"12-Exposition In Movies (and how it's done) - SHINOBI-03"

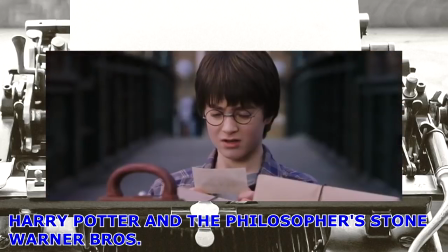What exactly are these things? But Hagrid, there must be a mistake.
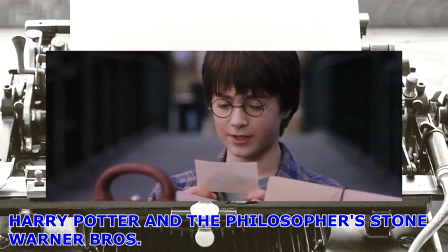This is platform 9 3/4. There's no such thing, is there?
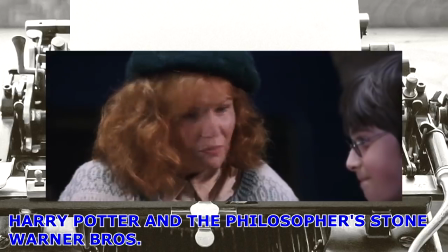Could you tell me how to get onto the platform?
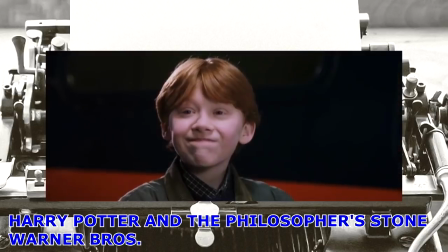Not to worry, dear. It's Ron's first time to Hogwarts as well.
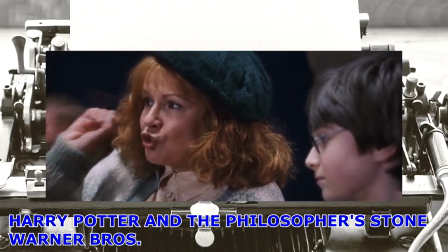Now, all you've got to do is walk straight at the wall between platforms 9 and 10.
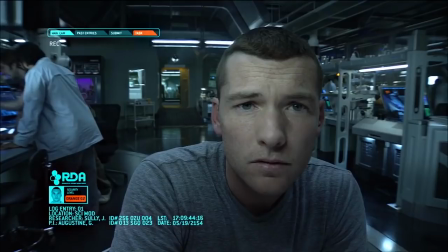Best do it at a bit of a run if you're nervous. Good luck.
Jake Sully from Avatar is another character I see as an audience surrogate.
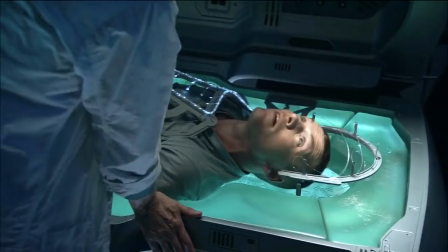He is someone getting into a new world we're unfamiliar with, and we get to learn about it and experience it with him, yet he's not an everyday guy.
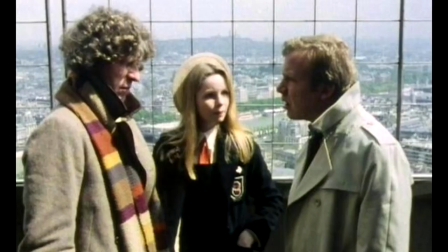He's a disabled space marine. Or like a vast majority of the Doctor's companions. It's easy to forget this, but his companions weren't restricted to modern day people,
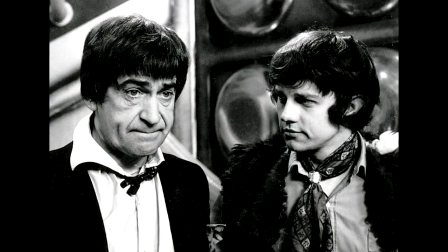as he was accompanied by people from the past, people from other planets, robots, and a shape-shifting penguin.
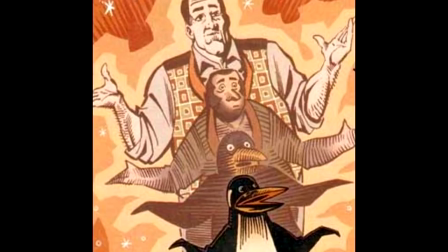I'm not making the last one up, Google it, Frobshire.
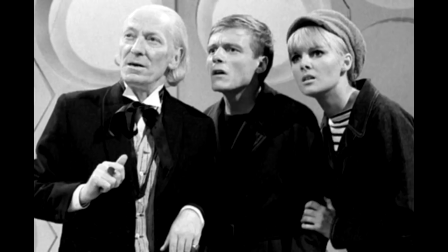Anyway, like I said, despite the Doctor having different companions of all kinds, they all had the same role.
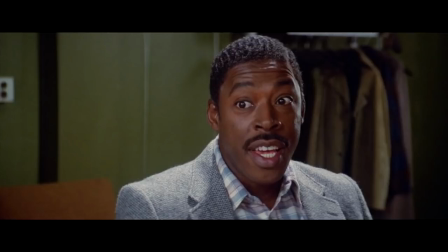Ask the Doctor a question, and he explains it to them. On the other hand, you have characters like Winston from Ghostbusters. He is considered the average Joe of the group, but he doesn't work as an audience surrogate as much as the others. For one thing, his introduction in the movie was very late, so by the time he joins the team,
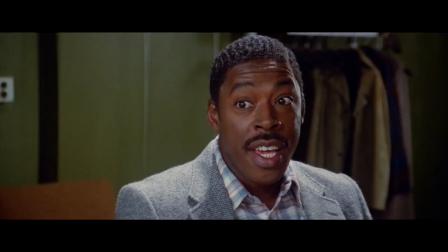all the necessary exposition from ghosts to how the equipment works was already shown and explained to us, so he didn't get the chance to ask how it all works, and by the time the real plot kicks in, all that's left to him is questioning the events equally the same as the rest of the team.
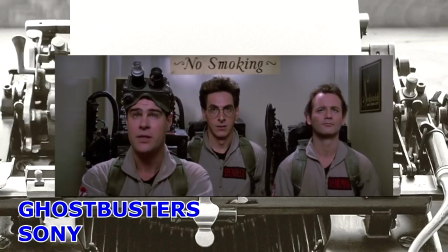You know, it's just occurred to me we really haven't had a completely successful test of this equipment. I blame myself. So do I. No sense worrying about it now. Why worry? Each of us is wearing an unlicensed nuclear accelerator on his back.
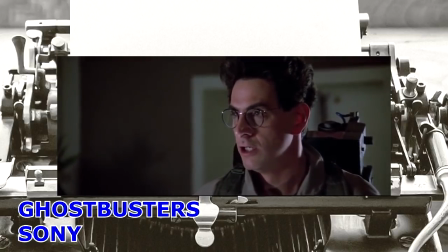There's something very important I forgot to tell you. What? Don't cross the streams. Why?
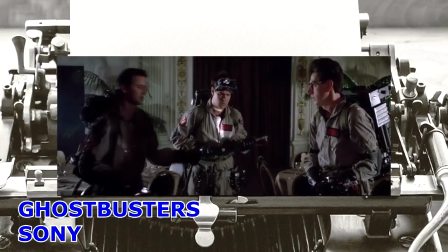It would be bad. I'm fuzzy on the whole good-bad thing. What do you mean bad?
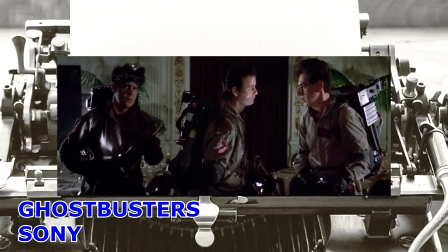Try to imagine all life as you know it stopping instantaneously and every molecule in your body exploding at the speed of light.
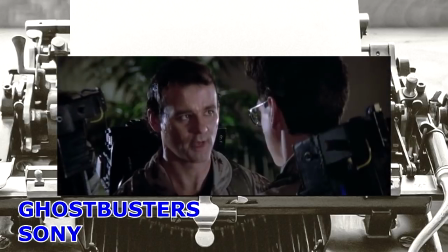Total protonic reversal. All right, that's bad. Okay, all right, important safety tip.
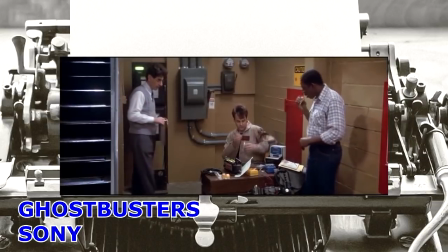Thanks, Egon. I'm worried, Ray. It's getting crowded in there and all my recent data points to something big on the horizon.
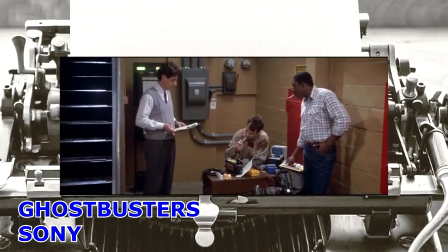What do you mean, the big?
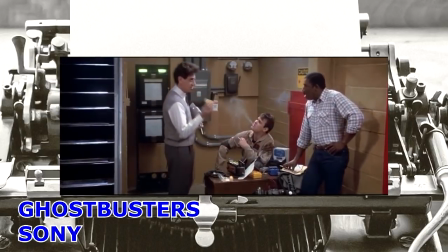Well, let's say this Twinkie represents the normal amount of psychokinetic energy in the New York area.
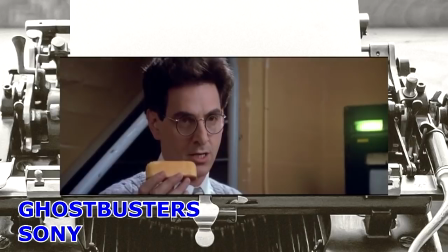According to this morning's sample, it would be a Twinkie 35 feet long, weighing approximately 600 pounds.
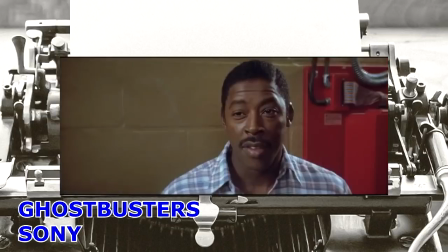That's a big Twinkie.
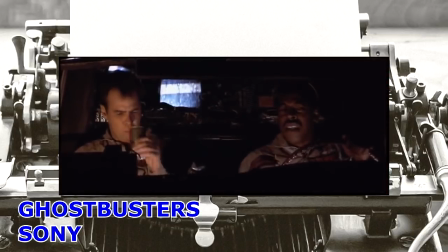Hey, Ray, do you remember something in the Bible about the last days when the dead would rise from the grave?
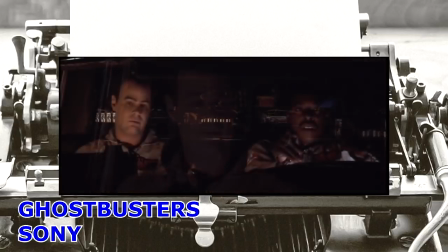I remember Revelation 7:12. Every ancient religion has its own myth about the end of the world. Myth?
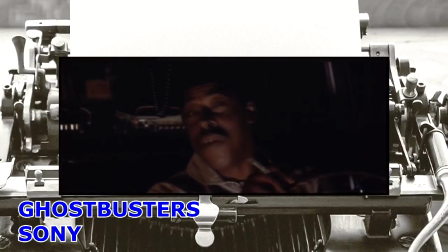Ray, has it ever occurred to you that maybe the reason we've been so busy lately is because the dead have been rising from the grave?
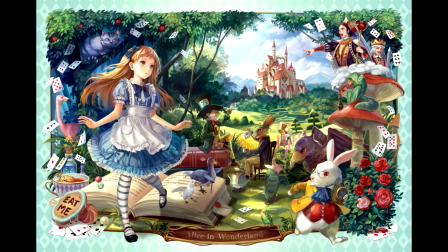When you have a character transported to a new universe that's completely unfamiliar,
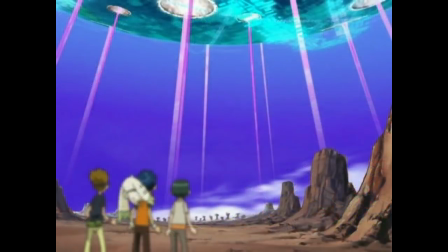They usually turn to audience surrogates when they start to get familiar to the mysterious new world they jumped into,
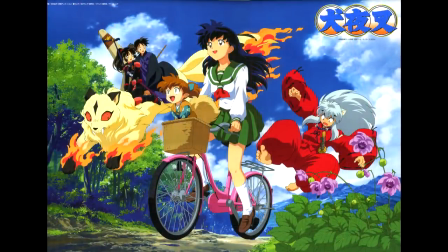but it only works when they have someone to explain to them. Otherwise, it'll be just a regular explorer learning things on his own.
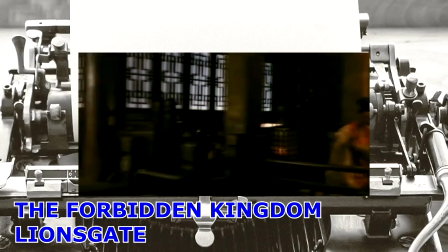I don't know where I am, or how I got here, and who those guys were that wanted to kill me.
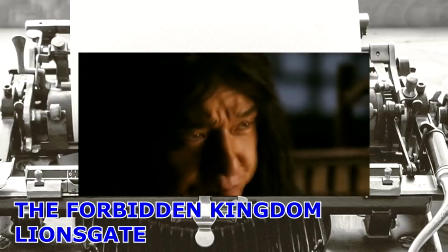It means you're either a Zen master, or you carry something very special.
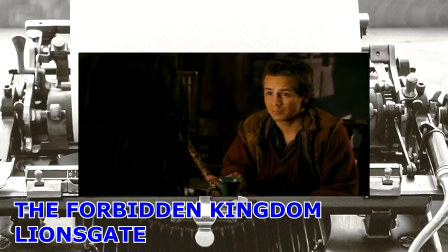This? It was in a pawn shop waiting for a man to pick it up and return it to its rightful owner.
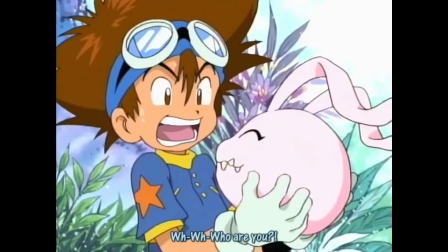The characters in Digimon, for example, are audience surrogates because they don't know what the digital world is,
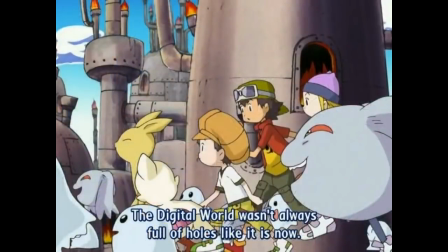and they learn about it by interacting with their Digimon partner.